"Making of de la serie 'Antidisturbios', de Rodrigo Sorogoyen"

La serie está visualmente planificada como si hubiera una evolución.
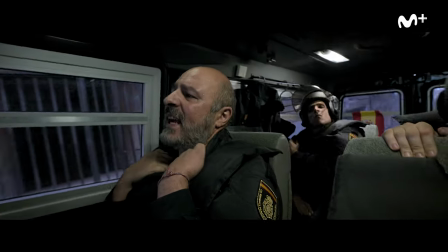0:14 A mí me gustaba que si alguien ve el capítulo 1 y alguien ve el capítulo 6, visualmente sean totalmente distintos. Pero que si te ves los seis seguidos no notes esa evolución. El capítulo 1 está rodado en cámara de mano súper nerviosa, con muchos young cuts y con unas ópticas muy,
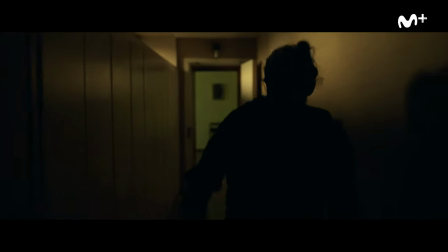0:27 muy, muy angulares. y el capítulo 6 no tiene cámara en mano, los movimientos son muy suaves,
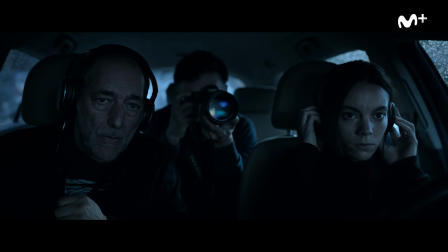0:32 la cámara está mucho más lejos y el montaje es mucho más pausado. Me gustaba que el espectador en el capítulo 1 fuera el antidisturbios.
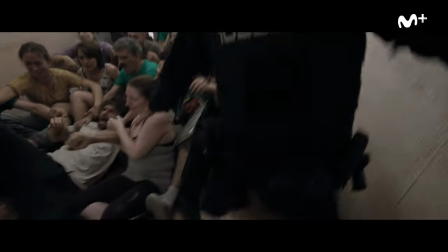0:45 No, no puedes juzgarles, eres tú. Tú estás cogiendo a esta gente y llevándotela fuera de sus casas.
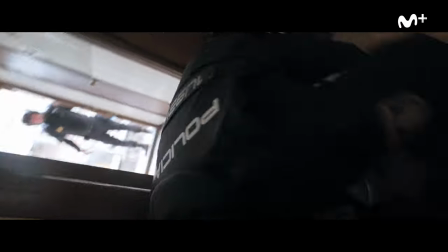Intenté que la forma fuera lo más adecuado para tener esa sensación.
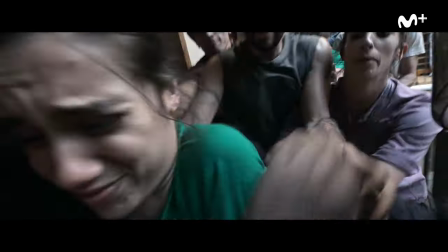1:00 Por eso la cámara está aquí con ópticas tan angulares, por eso estamos con cámara en mano, por eso todo es mucho más documental y poco a poco me interesaba mucho irnos alejando.
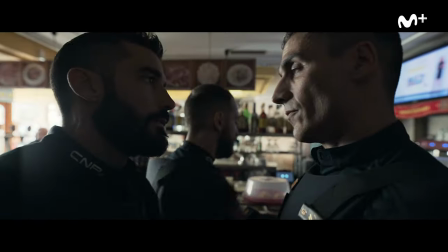1:09 Una vez ha sido el antidisturbios en el 1, en el 2, en el 3 y cada vez te vas alejando más y en el 6 sin darte cuenta dices ya no soy el antidisturbios,
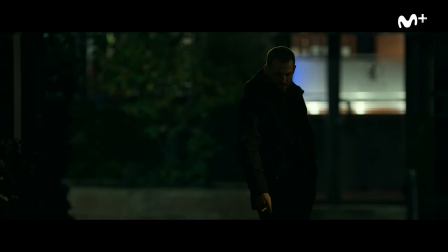1:17 ahora les estoy mirando desde más lejos y ahora que me están invitando a juzgarles, ahora ya no sé qué juzgar. Todos partimos de prejuicios, pero si estás con estos tíos aquí creo que el juicio es más complicado y por lo tanto más interesante.
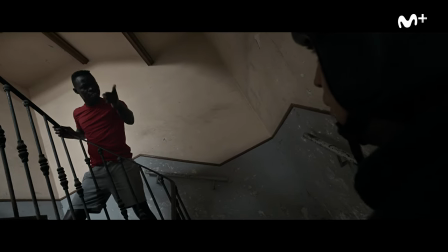1:30 Sepas que esto no se puede hacer y esta gente son buena gente. Yo también soy buena gente, no te jodes, aquí estamos todos juntitos.
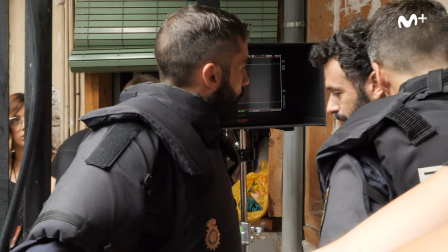1:37 Rodrigo tiene una capacidad de comprender al ser humano
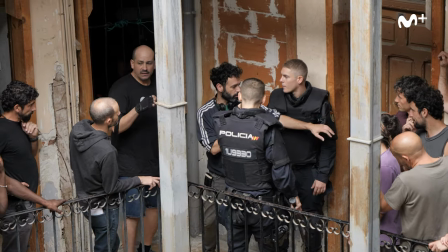1:42 muy única y de que sus personajes respiren como personas.
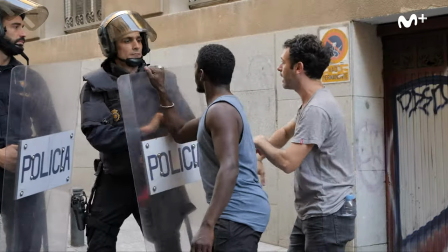1:48 Es un universo visual con mucho pulso, con mucha tensión, que sacude la trama a los personajes.
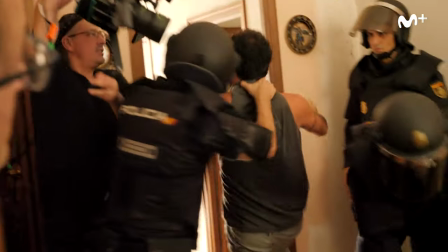1:54 La idea es que sacude al espectador.
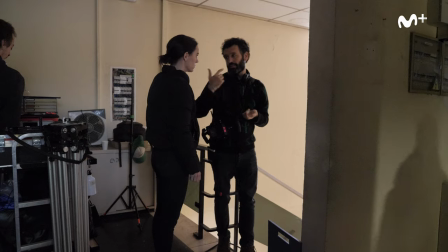1:58 Rodrigo es un director increíble, me parece un gran capitán de barco.
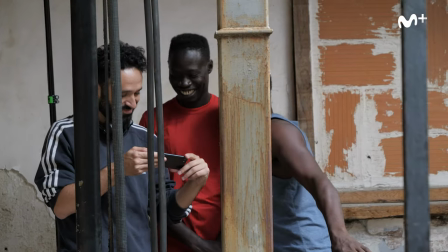2:03 Tiene una capacidad de generar unos vínculos y una familiaridad entre todo el equipo y consigue que todo el mundo vaya en una misma dirección y que todo el mundo vaya a favor de obra.
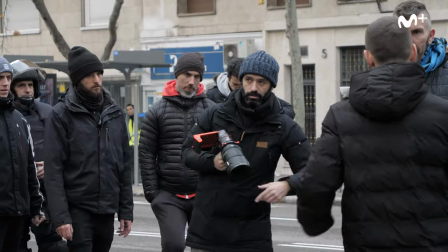2:11 Solo Goyen es para mí, sin duda alguna, uno de los mejores directores con los que he trabajado jamás. En un director tiene que haber la figura de un pastor,
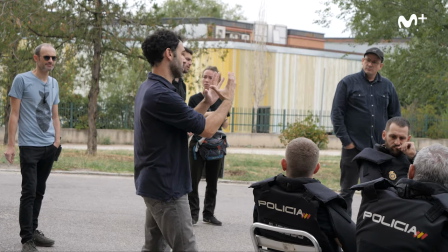2:20 y es un pastor, es un tipo que está en la cabeza del rebaño y lo dirige muy bien, genera esa sensación de equipo que nos hace a todos intentar hacer las cosas lo mejor que podamos.
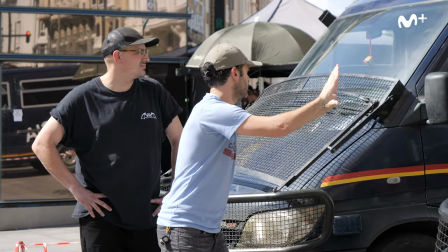2:28 De un perfeccionismo y una exigencia con el mismo, el primero y con el equipo, brutal, que hace que las cosas le queden como le quedan. Escucha atentamente a los actores, no es un tipo que se cierra en banda, sino que es consciente de que está trabajando con seres humanos y a la hora de empezar a
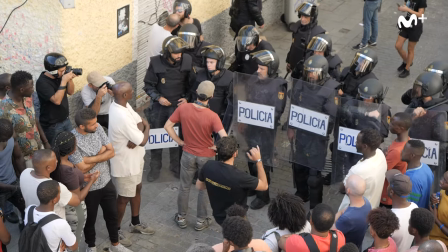2:44 ensayar es capaz de adecuar el guión a eso que está viendo,
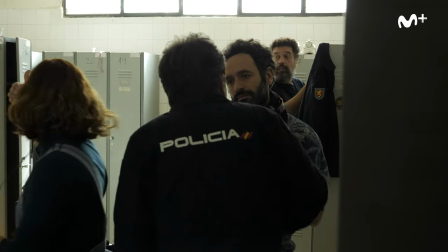2:49 a ese ser humano que está delante y que le aporta cosas, eso es una bendición. No sientes que hay una propuesta definida,
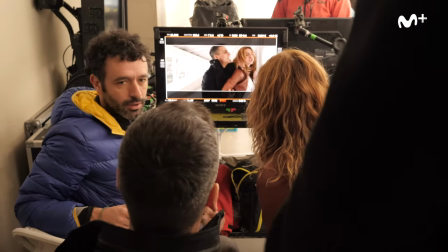2:57 que hay que respetar y hay que acatar como una orden, sino que hay un espacio creativo en el que todos tenemos algo que decir.
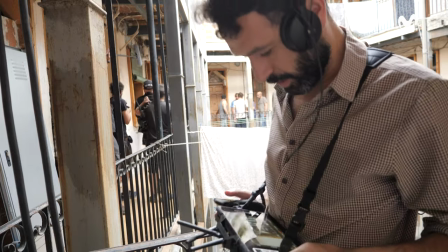3:04 Muy bien ese final.
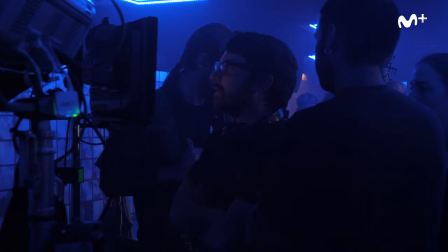3:05 Han sido tres bloques, uno dirigido primero por Rodrigo los dos primeros capítulos, luego otro dirigido por Borja Soler el 3 y el 4, y luego otra vez ha dirigido Rodrigo el 5 y el 6. Desde el principio vi claro que yo no podía dirigir los 6, entonces rápidamente pensé en Borja.
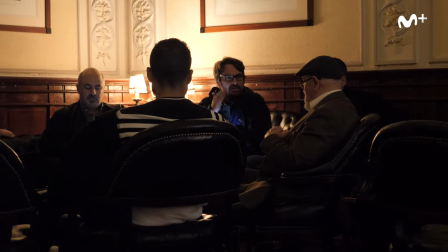3:19 Lo vi clarísimo que tenía que ser Borja por confianza plena en él como director. Había primero ya una experiencia previa, colaboramos juntos, tenemos mucha confianza.
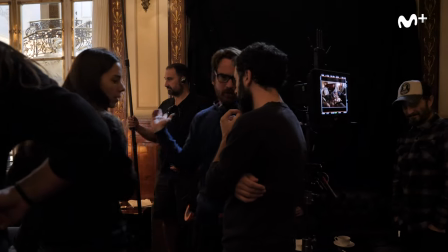3:29 Creo que hice un ejercicio de ponerme en la cabeza de Rodrigo.
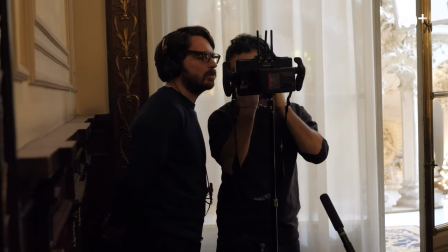3:33 Al final él es quien ha marcado las pautas del tono y de realización de la serie.
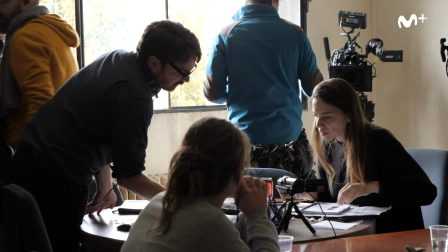3:39 En mis capítulos las tramas como que pasan más de puertas para adentro y con estas tres normas de realización un poco que nos marcamos,
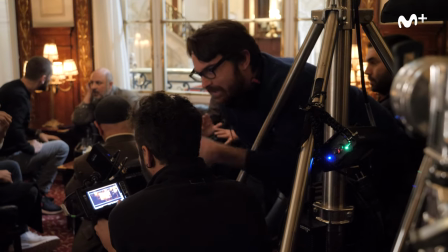3:48 sí que hay cierto espacio para dejar un poco tu mirada.
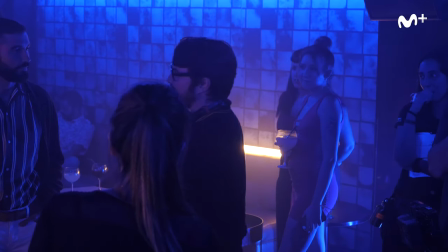3:52 Pero yo de verdad me esforcé en no perder la mirada que Rodrigo me había pedido, obviamente.
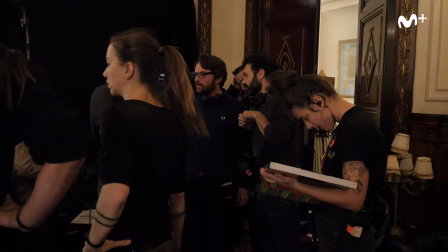3:57 Lo ha hecho inmensamente bien. No creo que se lo tenga que haya dos directores y eso es el principal objetivo.
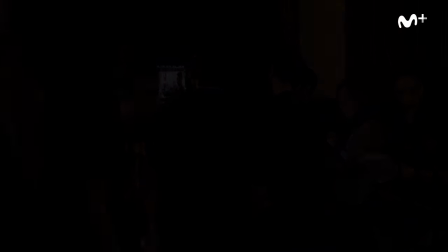4:03 Venga, vamos a ello. También viene aquí. ¿Estás grabando? ¿Estás grabando? 3, 45, 3, 4. Gracias.